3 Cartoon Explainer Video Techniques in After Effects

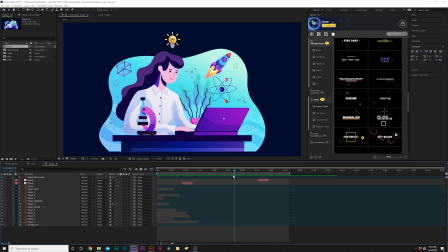8:00 to be effective like you know you shouldn't use titles if the voiceover is already saying it right I mean unless you don't have like a scene that's a whole nother story but in this case I want to be able to put impact on the title draw attention to it because perhaps it's a
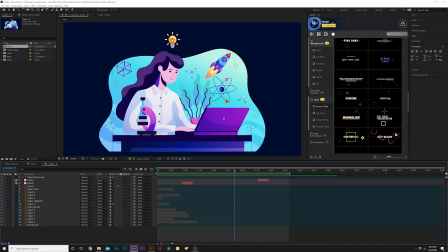8:15 call to action maybe it's like subscribe to us or call us here or whatever it is we want to be able to draw attention to that so let me teach you how you can put together an effective title in an explainer video so what we're going to do is go to layer new
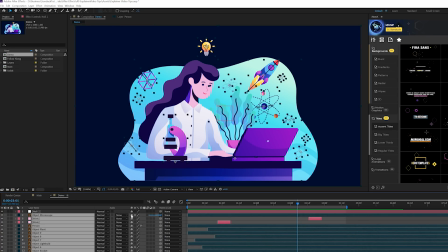8:29 null object and we're going to parent everything to the null object okay and then what we can do is just hit s
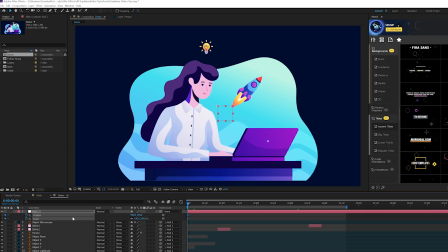8:37 and shift p to bring up position on that null object and we'll add a keyframe for both of those and we'll set those keyframes i don't know like in the middle of the animation or something and a little bit past those initial keyframes you know we'll bring down the scale it's created
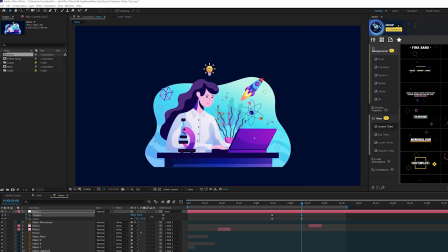8:53 a new background here so i didn't have to parent that as well and we'll bring down the position and we'll just move the scene over so we'll have some room for some
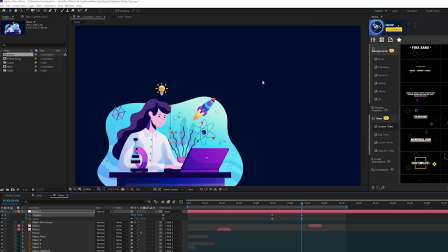9:00 titles here right so now you have all this space right here for a title that won't be you know in the way of your scene so then you can come here and bring in a title so there's a lot of animations that we can do but i'll do something quite brief so we
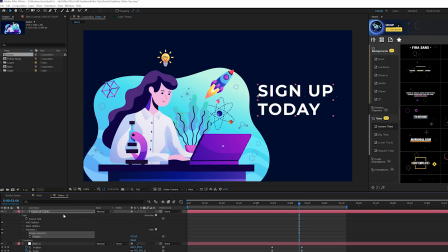9:13 can come into our title open it up and go to animate and we'll add a position and then click on the add button and go to property and add an opacity we'll set the opacity down zero percent open up range selector one and add a keyframe for start we move forward in time
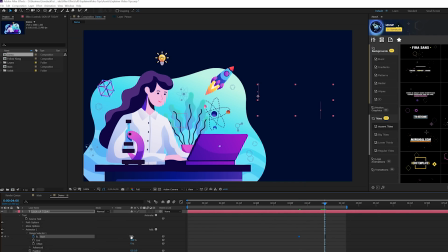9:27 by a little bit and start up to 100
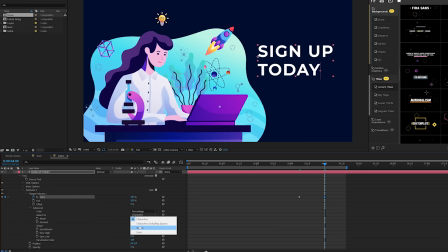9:29 then go to the advanced tab and we do from characters to words so now that our animation is all said and
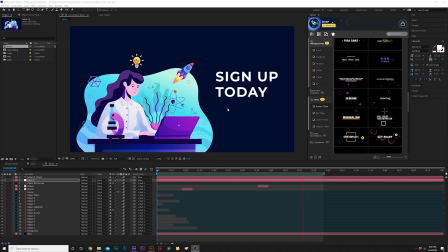9:36 done here and we go to our title this is a good way to command your audience's eyes to whatever you're trying to say
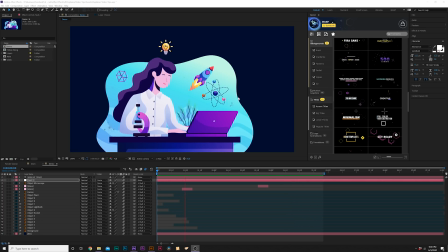9:42 so you've got the animation here and boom it goes right to the title whatever that may be so think about how you can draw your audience to your title if that's
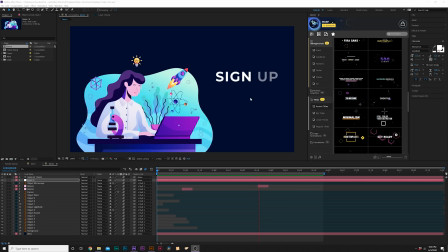9:51 what's important that's your goal as a just a video editor or video creator is to command the attention of whoever watching your video so this is a good little small technique to bring up your titles so if you're looking to spice up your projects i
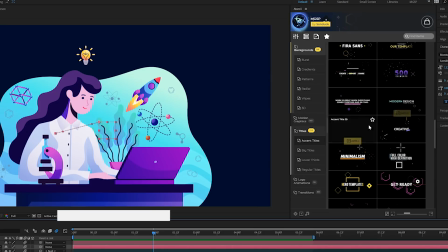10:05 want to give a shout out to our motion graphic starter pack so here's our motion graphic starter pack in its own extension right here in after effects and we have 500 elements currently in this pack ranging from titles accent motion graphics animated backgrounds logo animations and transitions and speaking of
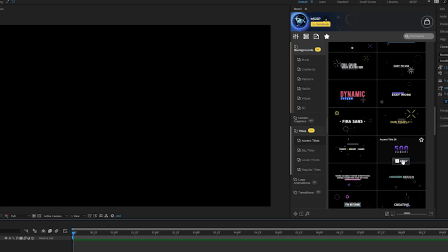10:19 commanding your audience attention we have titles with accent graphics that we can easily just click apply when we want to apply a title and within the click of a button we have this
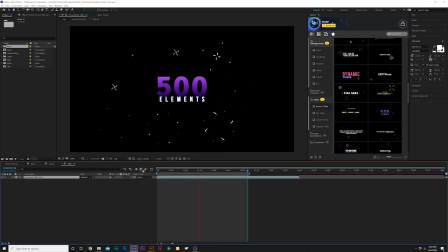10:27 full after effects title template with accent graphics already applied to it and we can easily go into that composition go into our title and
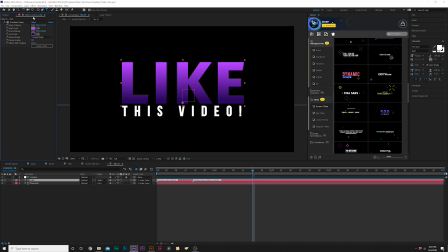10:34 obviously change out our title to whatever we need it to say then if you need to change any colors to any of the graphics or anything everything's going to
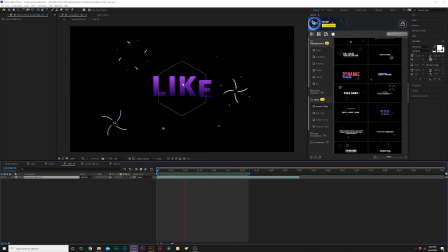10:41 be in a control layer very easy to change and then it fully updates your composition really quick and then of course if you want to spruce up your
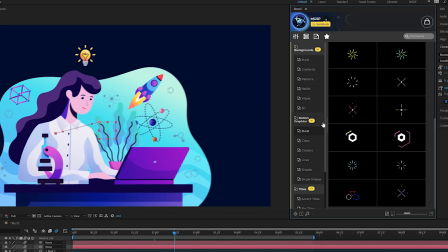10:48 just explainer videos or any project that you're working on we come into motion graphics we have 160 pre-made motion graphics but we can come into clusters which i love clusters so much this is why we built this pack to help spruce up your work we preview anything we want to
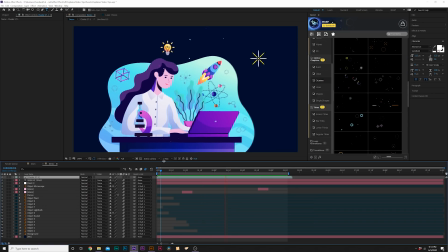11:02 apply before we apply and we find something just click on apply and now we have our cluster applied to our composition and you can easily control where those objects go with our regular motion graphics and easily change the color and help bring more attention to whatever you're working on with our
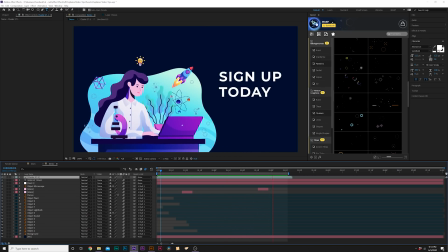11:15 motion graphics and we have many other elements in our full pack of 500 and our motion graphics starter pack so if you want to check out our motion graphics starter pack that link will be in the description so if you do pick up our motion graphics starter pack or anything on our website, you will be supporting our channel. So thank you very much. So that concludes this tutorial on these three explainer video techniques. If you're just starting out and you want to learn this completely from scratch, go ahead and check our links in the description. We've recently have done a full tutorial on how to take a vector explainer video from the start to end. So if you want to watch that full video, go ahead and check our links in the description. So I really hope you enjoyed this video and found it valuable.
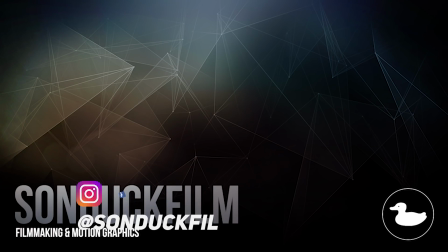11:51 If you're new here, be sure to hit that subscribe button because we post multiple post-production tutorials every single week right here on the channel. You can also hit me up on my social media networks. Those links are in the video description. Always be creating.